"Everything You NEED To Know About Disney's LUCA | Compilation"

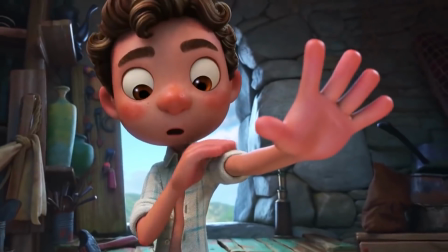All in all, he was going for a Stand By Me in Italy vibe. Luca represented the confusing and challenging times we all experience when we're 13,
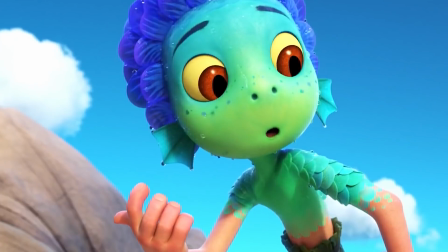the frustration of not identifying with your true self or unsure how to express who you want to be to others.
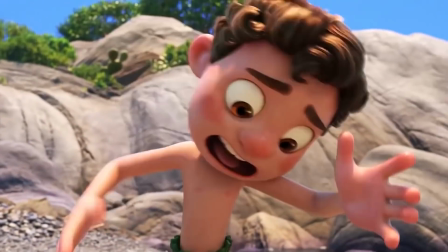Luca disguising himself was actually a metaphor for that situation, and another extension of Enrico's personal experience.
Your life is so much cooler than mine.
Those years where you feel odd in your own body and you don't fit in for many different reasons. So something felt right talking about that age with the setting of a changeling. Someone actually hiding his true self naturally because he has to.
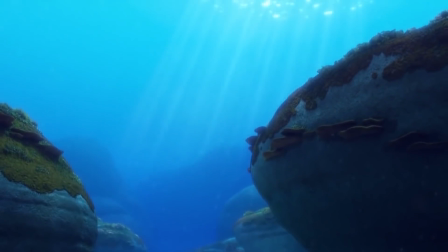The contrast between the murky ocean waters and wide and never-ending human
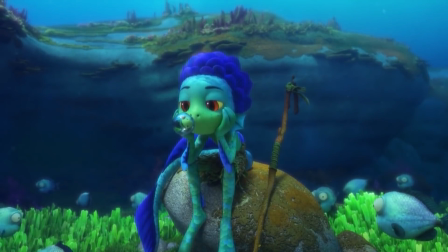lands also helped showcase the cramped feeling Luca was experiencing as a sea monster.
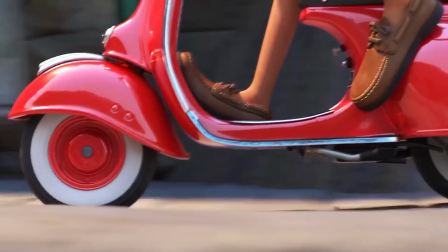You just sit on it and it takes you anywhere you want to go.
Then they were able to tie in the iconic Italian Vespa to represent the freedom Luca had as a human.
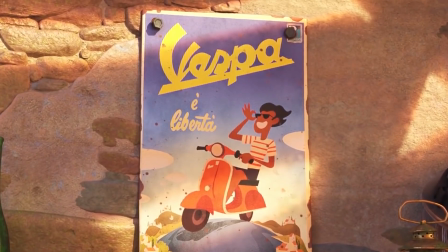Vespa is freedom.
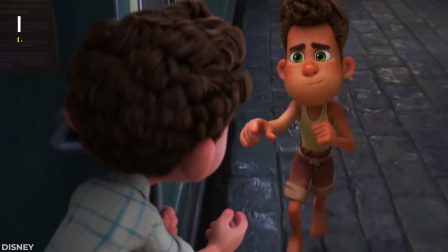The ending of Pixar's sea monster fable Luca won over the hearts of audiences around the world and even made them weepy.
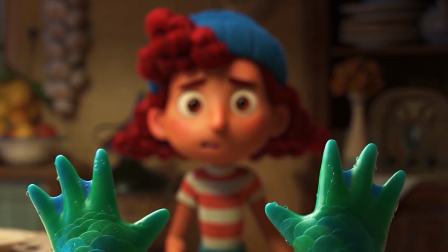What's interesting is that the film almost took a different route in its third act and would have played up the humans versus sea monster feud that looms over the film.
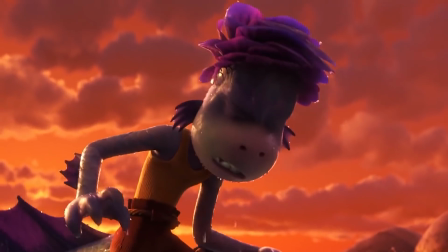Initially, the climax would have centered around Alberto transforming into a giant kraken,
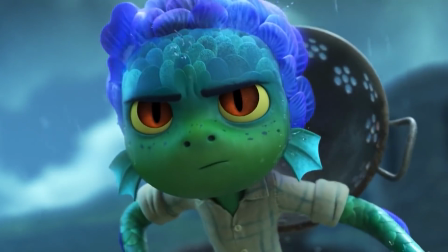with Luca ultimately having to stand up against the humans for his misunderstood friend.
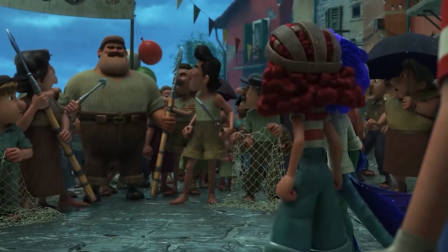The Luca team eventually decided to lower the stakes and give the film a more simple resolution, which certainly worked in the film's favor.
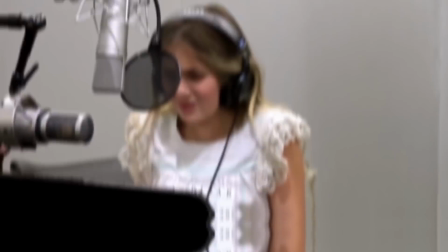They are the winners.
Which Luca actor recorded most of the film from their mom's closet?
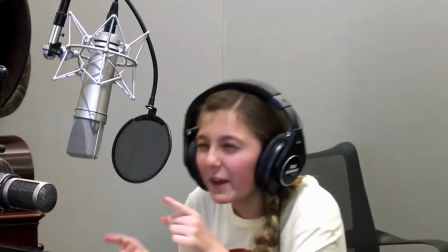We see the final product, but behind the scenes, recording remotely during a pandemic looks very, very different than normal. This was actually the first time some of these actors had ever done voice work.
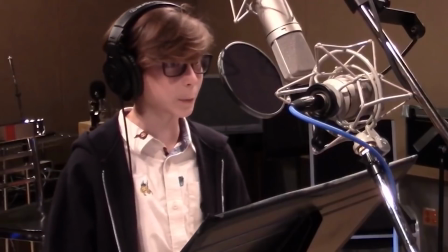Today, we're checking out the performers behind the voices that brought us Disney Pixar's Luca.
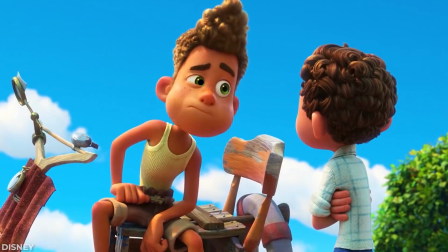I know your problem. You got a Bruno in your head. A Bruno.
Jacob Tremblay is only 14 years old, but already a total pro in the film world.
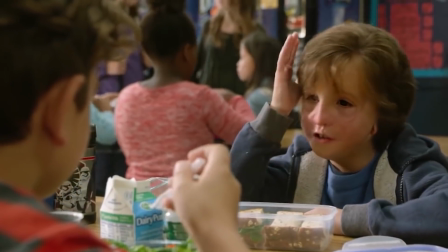He's done roles in live-action movies like Room and Wonder. However, voice work is a very different experience and discipline. For Tremblay, it wasn't too much of an issue anyway, since he has years of experience doing it.
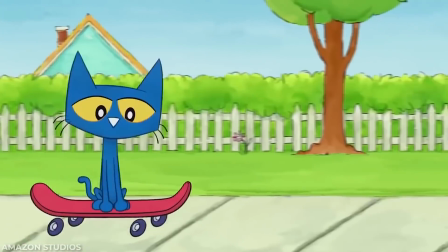He's been the voice of Pete for the past few years in Pete and the Cat, and of course,
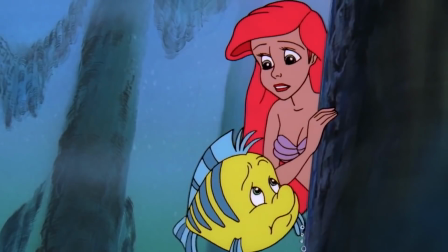he will also be voicing Flounder in the upcoming live-action remake of The Little Mermaid. his animated voice really brings this hilarious moment to life.
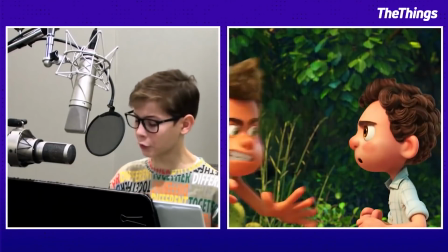Silencio, Bruno! Silencio, Bruno! Silencio, Bruno! Silencio, Bruno!
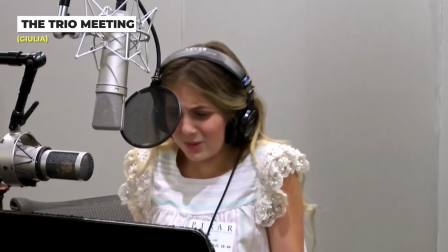Seeing Emma Berman performing behind the scenes makes it so hard to believe that she's still pretty new to the business. This is actually her first major project.
Are you in town for the race?
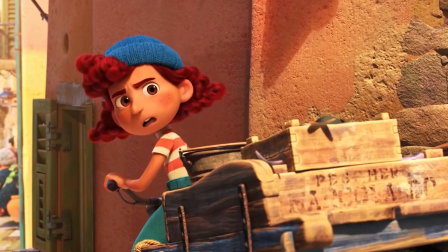The Porto Rosso Cup?
While the trio may just be meeting, it feels like they're already at the beginning of a great adventure and friendship together.
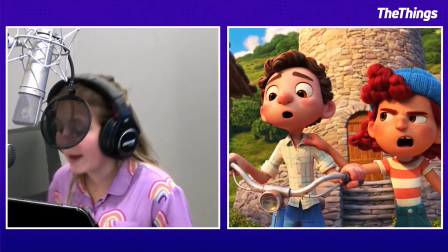Emma Berman's sweetness comes through on the screen and behind the scenes,
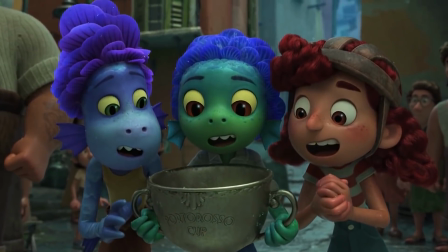which is extra impressive considering she's not acting opposite anyone.
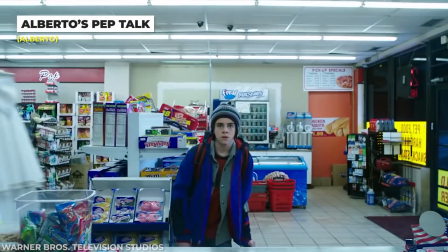Jack Dylan Grazer has done plenty of movies and TV shows already. I've been doing this forever.
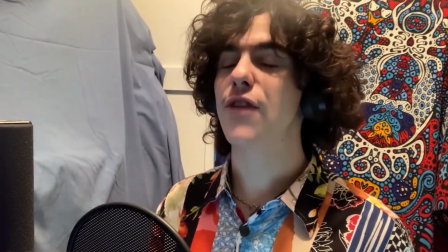But it's still early days for Grazer when it comes to voiceover performance. It's been so much fun. It really has. So for him, it was a big adjustment since he couldn't actually look at the people he was acting opposite.
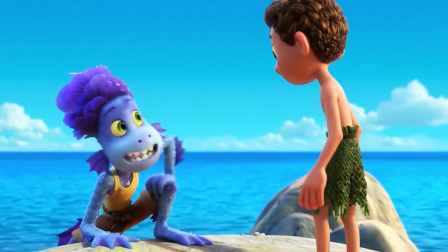However, he really got into it and, as we can see, was definitely able to get his point across.
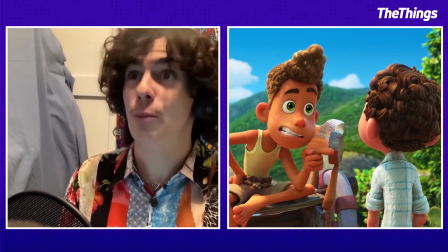Luca, it's simple. Just don't listen to stupid Bruno!
This pep talk works.
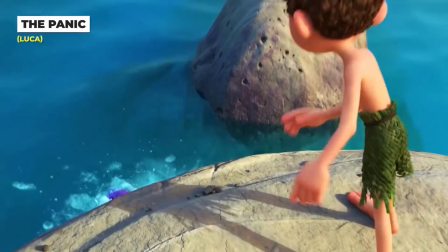Fortunately, it wasn't as drastic for Tremblay himself as it happened behind the scenes.
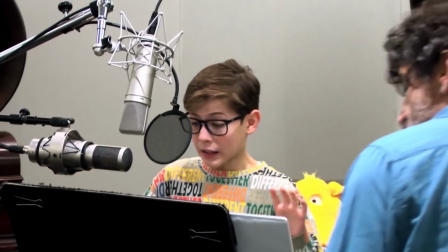But he managed to portray the panic extremely well.
He's dead!
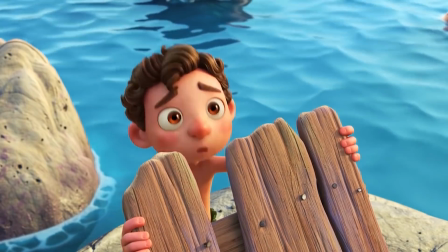I killed him!
The worry that he'd lost his best friend comes through perfectly in his voice here.
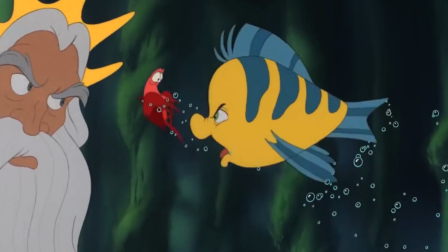This kind of acting should be helpful when he's taking on Flounder, who goes through plenty of panic of his own.